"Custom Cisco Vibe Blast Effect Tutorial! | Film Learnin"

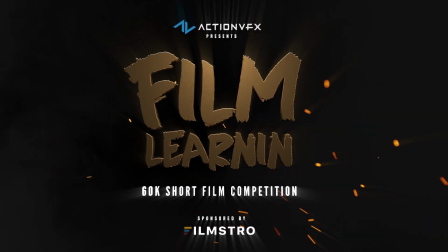(0:02)
The Film Learnin 60K Short Film Competition, with over $1,000 in prizes, is now on.
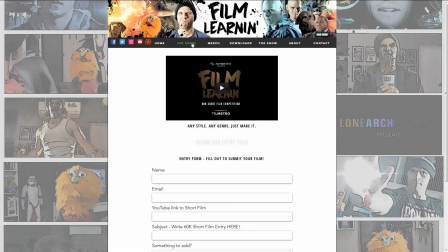(0:08)
Head to filmlearnin.com to download your entry pack and to enter your short film. Hey guys, welcome to Film Learnin, the show dedicated to learn you some filmmaking and learn you good. And this video is just a quick tip episode. It's sort of a direct response to the Cisco Vibe Blast effects tutorial, where people were asking in the comments how I actually made the Vibe Blast. And one guy said he's leaving the channel because all I do is make friggin' packs now. Now, the reason I didn't go into how I made the Vibe Blast is because I used an old Japanese plugin that makes a whole bunch of speed lines. It's how I made the anime effects pack as well. I had a bit of a look around, and it's not a plugin that's readily available now. I picked it up probably 6 or 7 years ago, and I've just used it sort of intermittently since. Basically, the Vibe Blast is just a whole bunch of speed lines composited together, just like in the anime effects pack. So what I've done is add a link to the description where you can download just a couple of different versions of the speed lines, and I'll show you how to composite them all together and then turn them into a Vibe Blast. That way you can make your own custom Vibe Blasts and just go nuts. So just head down to the description, head to filmlearnin.com/downloads. I'm not gonna call it a download pack.
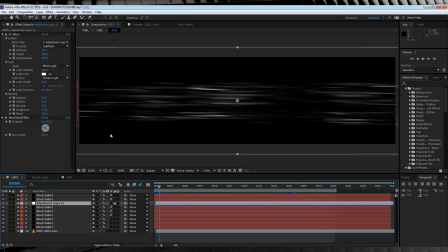(1:17)
It's just some examples of some speed lines, and then let's get started. Okay guys, here we are in After Effects, and this is the base comp for the Vibe Blast effect that I made. If I turn off this adjustment layer,
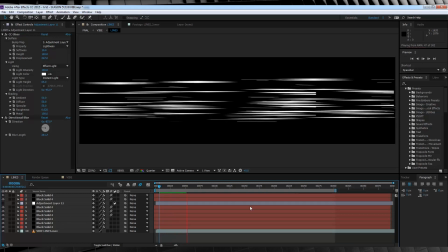(1:28)
you can see that essentially it's just a whole bunch of speed lines of various lengths and thicknesses all thrown together to form some kind of wave.
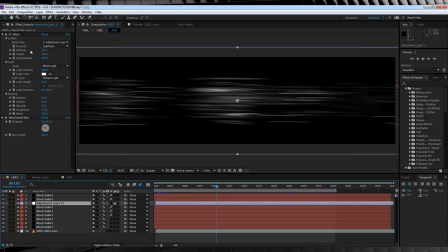(1:36)
And if I click on the adjustment layer itself, you can see that the only effects that I have applied to this comp is a CC glass and a directional blur. And if I turn that back on, the CC glass and directional blur merely blends them all together. I added a couple of iterations of the speed lines above the adjustment layer just to have a few highlights of lines as well.
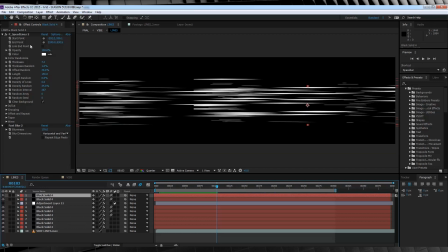(1:55)
Now if I click on one of these solid layers, you can see that it's a plugin called P-Speedlines, and this is part of a Japanese plugin called P-Soft. As I said before, the company, as far as I know, doesn't sell this plugin anymore, which is why I didn't go into it. But if you can find it, be sure to grab it because it's really awesome.
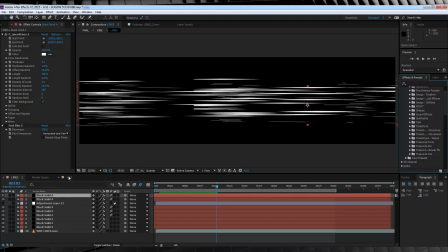(2:12)
Now, from there, I added this lines comp to a new comp to make our Vibe Blast animation, so let's check that one out.
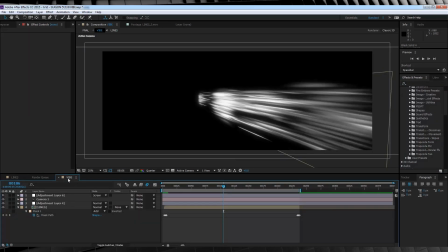(2:18)
So as you can see in this comp, we have our lines comp, two adjustment layers, and a 3D camera.
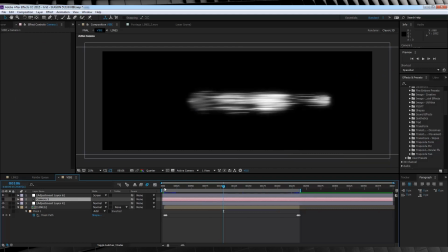(2:24)
I've turned off the camera just to show you what it looks like in 3D. Now the two adjustment layers only have two versions of the glow effect on them. One is a softer glow, the bottom one, and the top one is a more intense glow. By combining the two, you get a much softer, and overall, more intense glow.
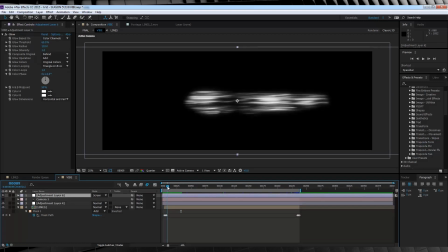(2:39)
Now if we scrub along the timeline, you can also see that I've animated a mask path to make it look like the blast is actually firing out, when in reality, it's not moving at all. Pretty clever. I've also added an end animation so that the blast, well, finally does end.
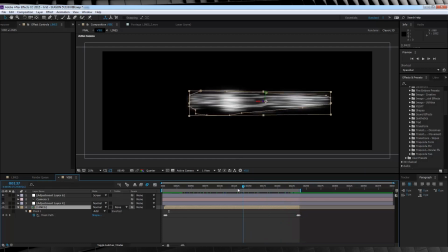(2:55)
These are just simple frame by frame mask animations, nothing more complicated than that. From there, if I turn on the 3D camera,
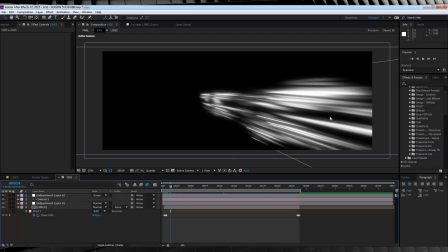(3:01)
you can see that I've placed the camera in a perspective that sells it even more that the blast is shooting out of something or someone.
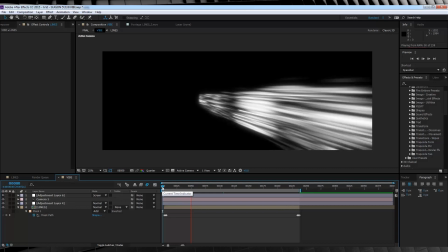(3:09)
Really nothing more complicated than that, gang. A bunch of animated lines with a CC glass filter, a little directional blur,
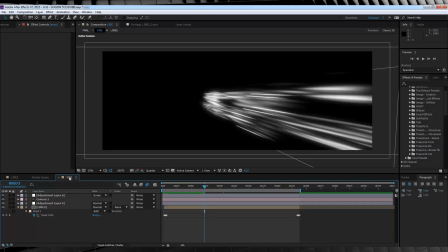(3:15)
comped together with two glow layers, and a bit of mask path animation, and of course a 3D camera.
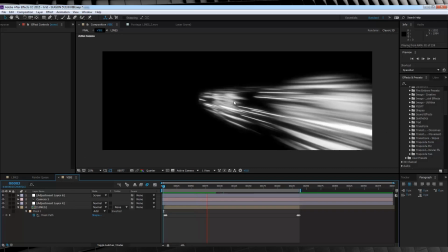(3:21)
So, now that we've gone over the one I made, how about we make a new one right now using the downloads?
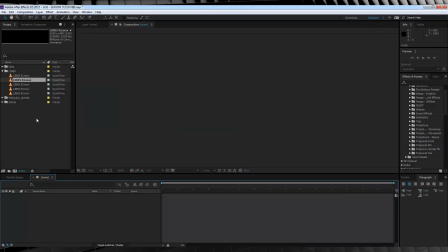(3:26)
Alrighty then, with a stupid sound effect, let's get started. So here we are, and I've imported all my lines and I'm ready to go. So firstly, let's grab lines 5 and drop it right here to make a new comp.
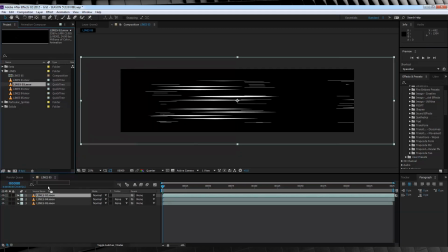(3:38)
Let's then follow it up by dropping in 4, 3, 2, and 1 all on top of each other in that order.
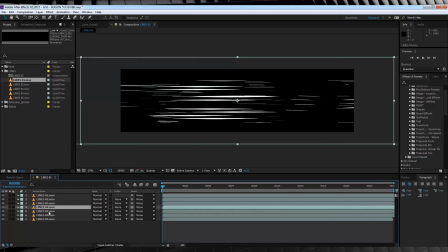(3:45)
From there, we'll grab line 4 and duplicate it twice by hitting Ctrl D. We'll then offset the first duplicate slightly, like so, and then we'll offset the second duplicate in the other direction, like so. If we solo these three layers, you'll be able to see that we're left with thick lines that fill out almost all of the negative space in the comp.
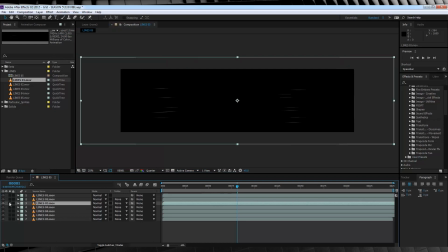(4:03)
Let's unsolo those and move on. I didn't modify lines 3, so I'm going to just skip over that and go to lines 2.